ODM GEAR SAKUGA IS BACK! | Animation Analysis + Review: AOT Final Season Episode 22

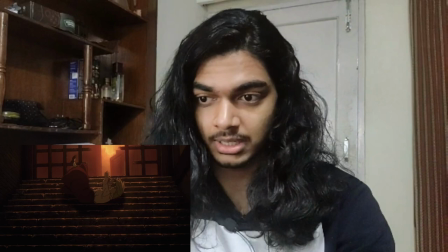get depth on top of it and then a foreground animated character is just tumbling down going just tumbling down the stairs and it looks like they're actually interacting
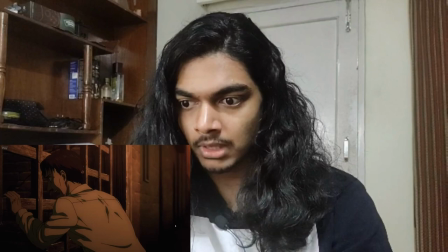maybe because of the shadows you can see that kaya shadow is perfectly visible every step when she's falling down and just the way she's interacting
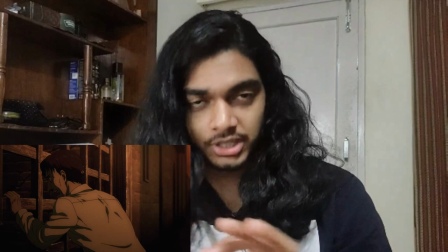with the stairs it's very pleasing to the eye just the animation
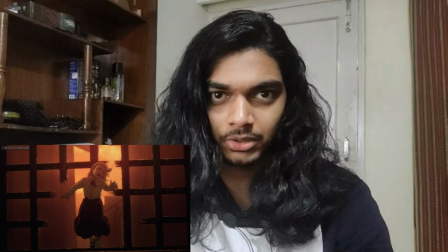not the kid brutally falling downstairs that's there's nothing fun about that
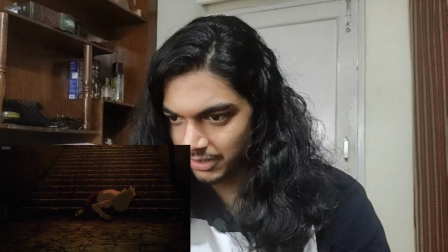but yeah especially at the end there the way her face just squishes to the ground right here like her face hits the ground just gets squished basically and then her
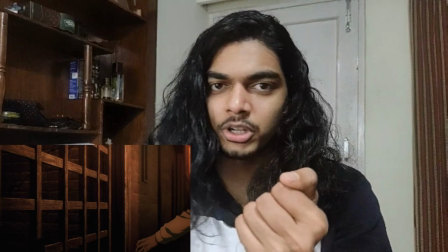hair falls over her head it's eerily realistic i wonder where
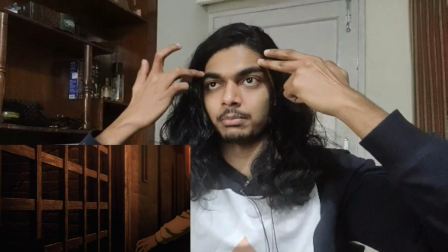semi-automatic got reference for this from maybe he didn't even use reference maybe he just animated it
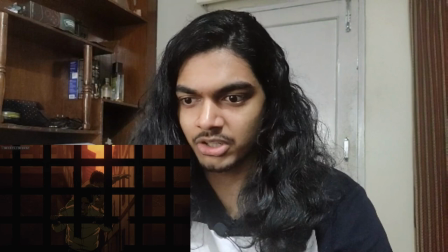just from pure imagination which would be crazy but yeah extremely
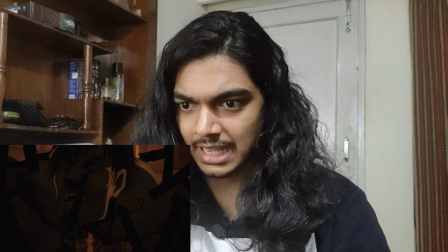talented animators just pop out of nowhere man it's crazy now again the scene where
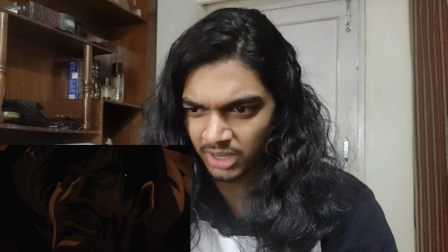Niall just slams into here a lot of detail just lost because of just how dark the
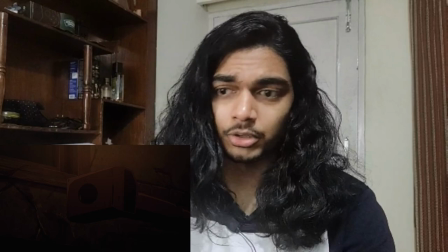shot looks and now we're getting to the worst composited portion of this entire episode this is just it's just sad to watch really
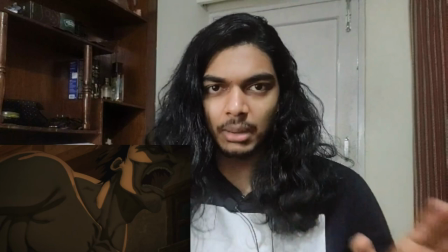it's just I don't I don't like it it's just so bad I'll show what I'm talking about so Gabi shoots the gun and this is the foreground this is nile's
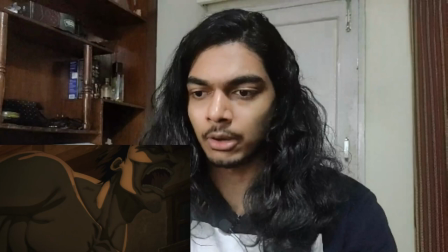titan it's a very well drawn image really good drawing but you can already see it's quite a bit blurred out so the region
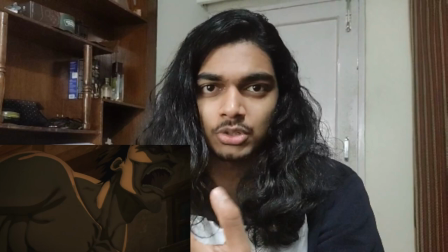here which has line work you can barely see it of course not getting to see every little bit of line work it's not
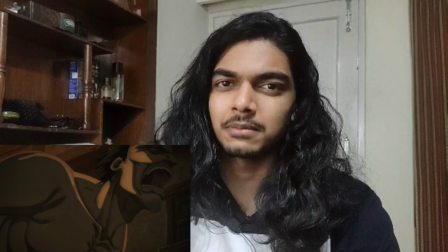such a big deal but still it's kind of sad that you're losing line work but that's not it
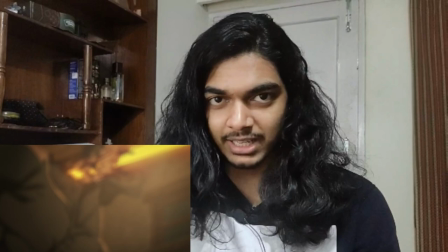this entire scene is about to get completely blurred out as you can see here this
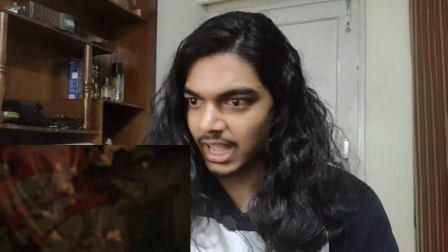is the impact scene the bullet is hitting or the bullet like more like a cannon
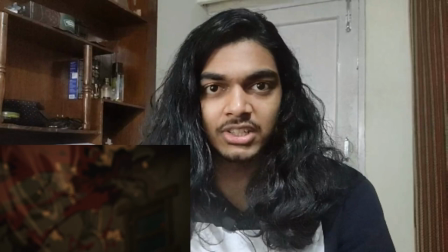shell but it's hitting niles titan here and you can barely make out what's happening there's such an unnecessarily high amount of motion
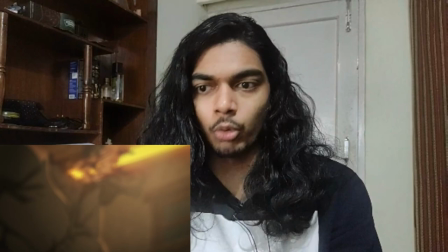blur here this is fucking terrible like let's look at what the shot has
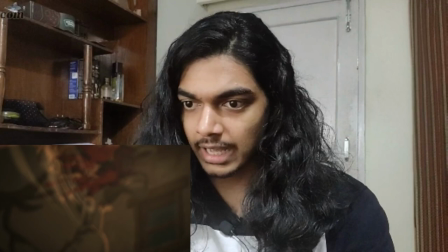it has effects animation which is the beam that is going through nile and then
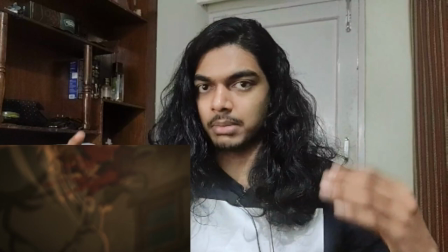over here there's wind animation like a force kind of animation
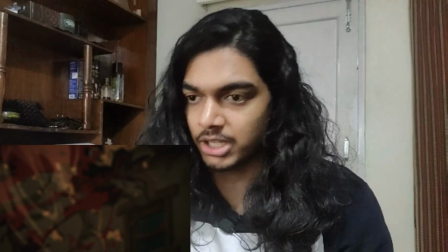because to just show how heavy the impact was and there are also beautiful blood
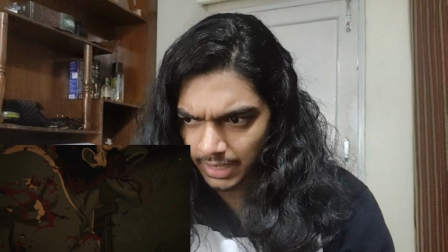animation probably animated by satoshi sakai or whichever freelance animator did this kind of actually looks like satoshi sakai right
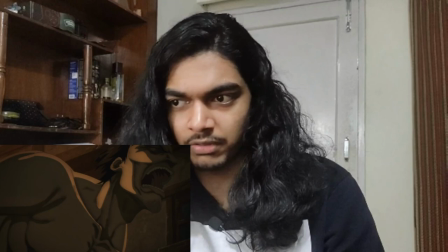probably is sakai so all of that just fucking gone because the
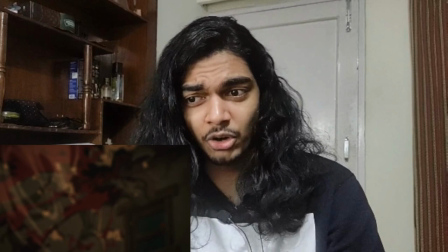director of photography just decided to put a fucking blur filter on top of it for no reason this is just so bad
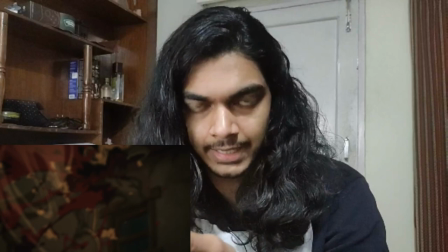it's a very well-drawn image. It's understandable when you're doing this on top of CGI titans.
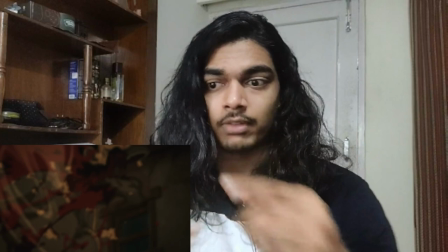Like, a lot of complaints from the previous season, especially episode 1, when Reiner is blocking Zeke's titan,
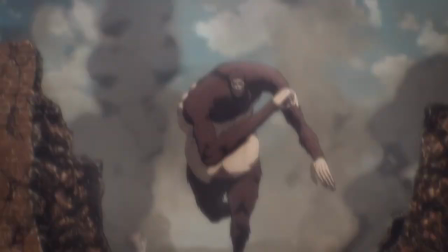is when there's a lot of good smoke animation, but all of it is blurred out because of motion blur.
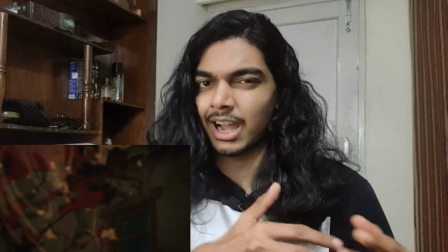There it makes sense because they're not trying to blur out the smoke. They're trying to blur out Reiner's titan, which is a CGI model.
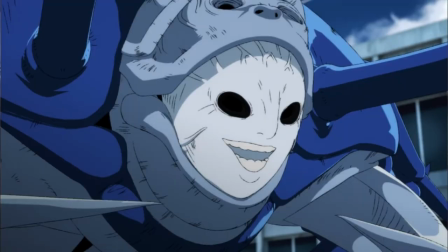So they're trying to hide the CGI movement there are other ways to depict motion in cgi you can add smear frames with cgi
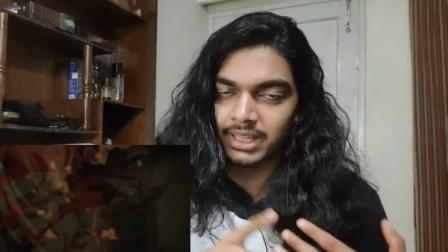but that's an extremely difficult procedure i've only really seen it
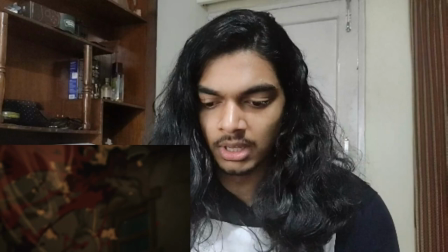three or four times and the best example is obviously spider-man into the spider-verse where they make the cgi look as close to 2d as possible
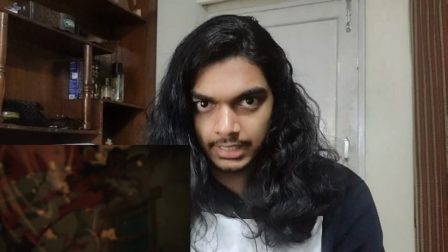but obviously that took an incredible amount of work and time so here it makes sense that they use blur to hide cgi titans
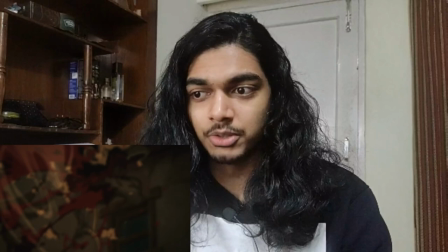but this is a 2d titan an animator had to work his ass off at a minimum wage to just draw this scene really well frame by frame
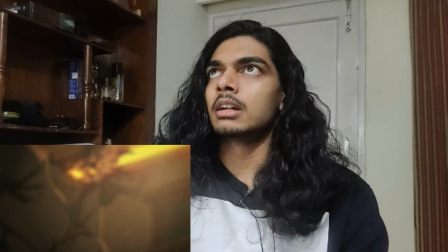only for the director of photography just just completely blur the shit out which it's just infuriating it's just it's like it's like someone putting in an
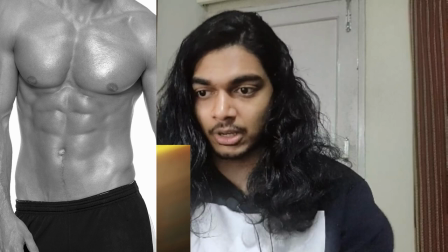enormous amount of work to diet down to 12% body fat and now you can see
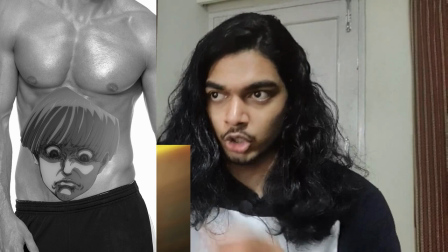visible abs only to then put a permanent tattoo of Yelena's face on top of your abdomen.
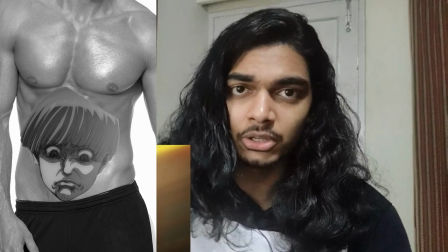Actually, that's not a really fair example because this actually looks good whereas this looks like dog shit.